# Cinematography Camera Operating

Many years ago, when I was a camera trainee, I was incredibly lucky to be looked after by two senior cameramen. And of all the things they taught me, perhaps the one that sticks in my mind the most is the importance of good basic camera operating. In these days of the HD SLR generation, it often gets overlooked in favour of fancy lighting. but without good solid operating it's very hard to effectively tell a story in pictures so i thought i would take you through a shot we'll shoot a one-shot sequence and then we'll break it down into its component parts oh well this bit of the cameraman's notebook is called the anatomy of the
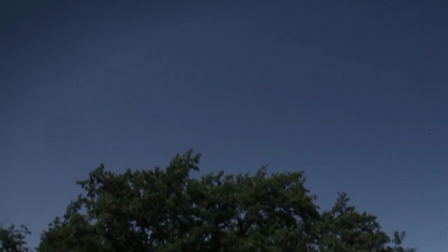shot and apparently there's going to be some graphics up there
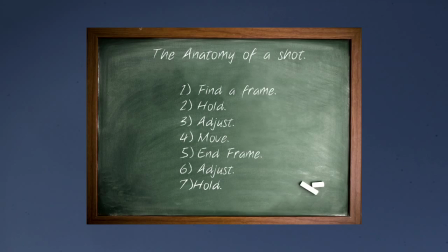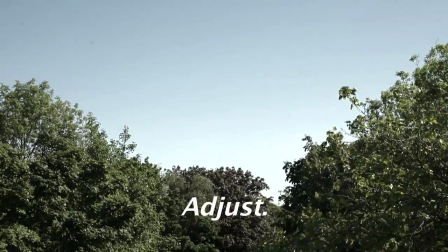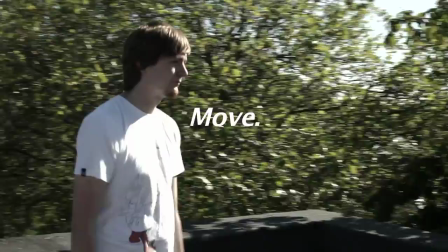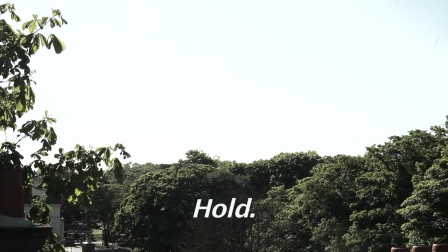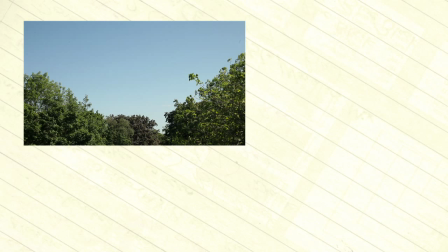First of all, the start frame. Composed here using a rule of thirds, you need to ask yourself, does it reflect the initial idea behind the shot? That idea may come straight from the director, or it may be as a result of a collaboration of operator and director.
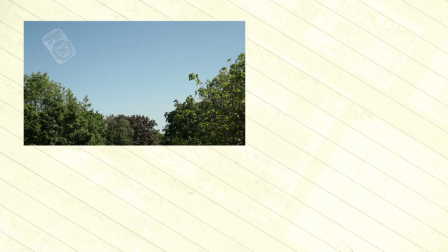You also need to be aware of any titles or digital on-screen graphics, also known as dogs, that need to be accommodated in a composition. I can't stress enough how important it is to hold a steady shot at the start of any move.
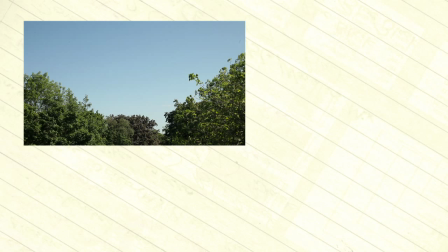This time can be used to insert graphics, to dissolve through from another shot, or sometimes just to allow a visual pause in the story. I always aim for 5 seconds, but sometimes an editor will need even longer so it's always worth checking.
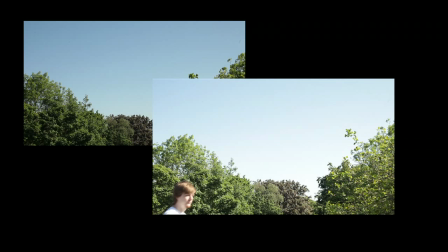Sometimes you'll find that the start frame doesn't hold its composition once the action begins, therefore we need to adjust.
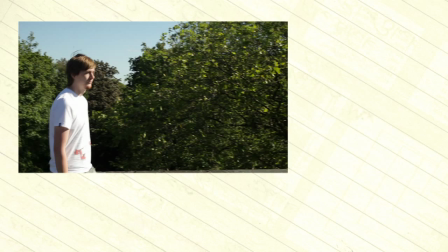The most common instance of this is when you've got a character entering frame or leaving frame.
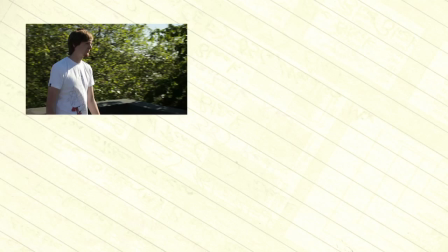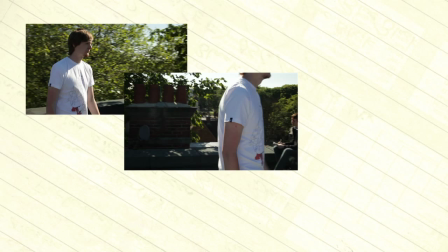The action and visual information required by the viewer often means a composite move.
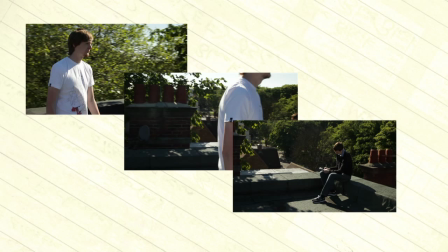So for example here we've got a pan with a secondary tilt down to find a second character.
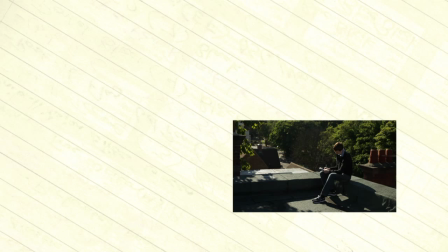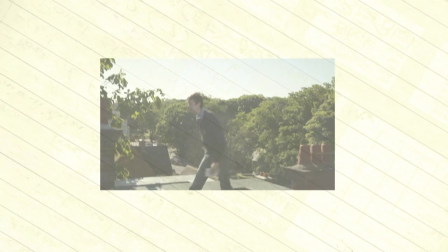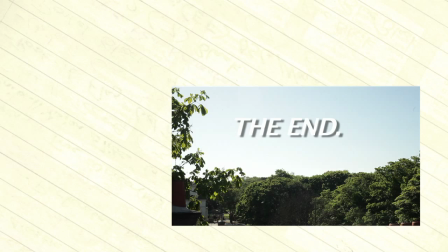As the character leaves, adjusts to compose the end frame, allowing room for the end title.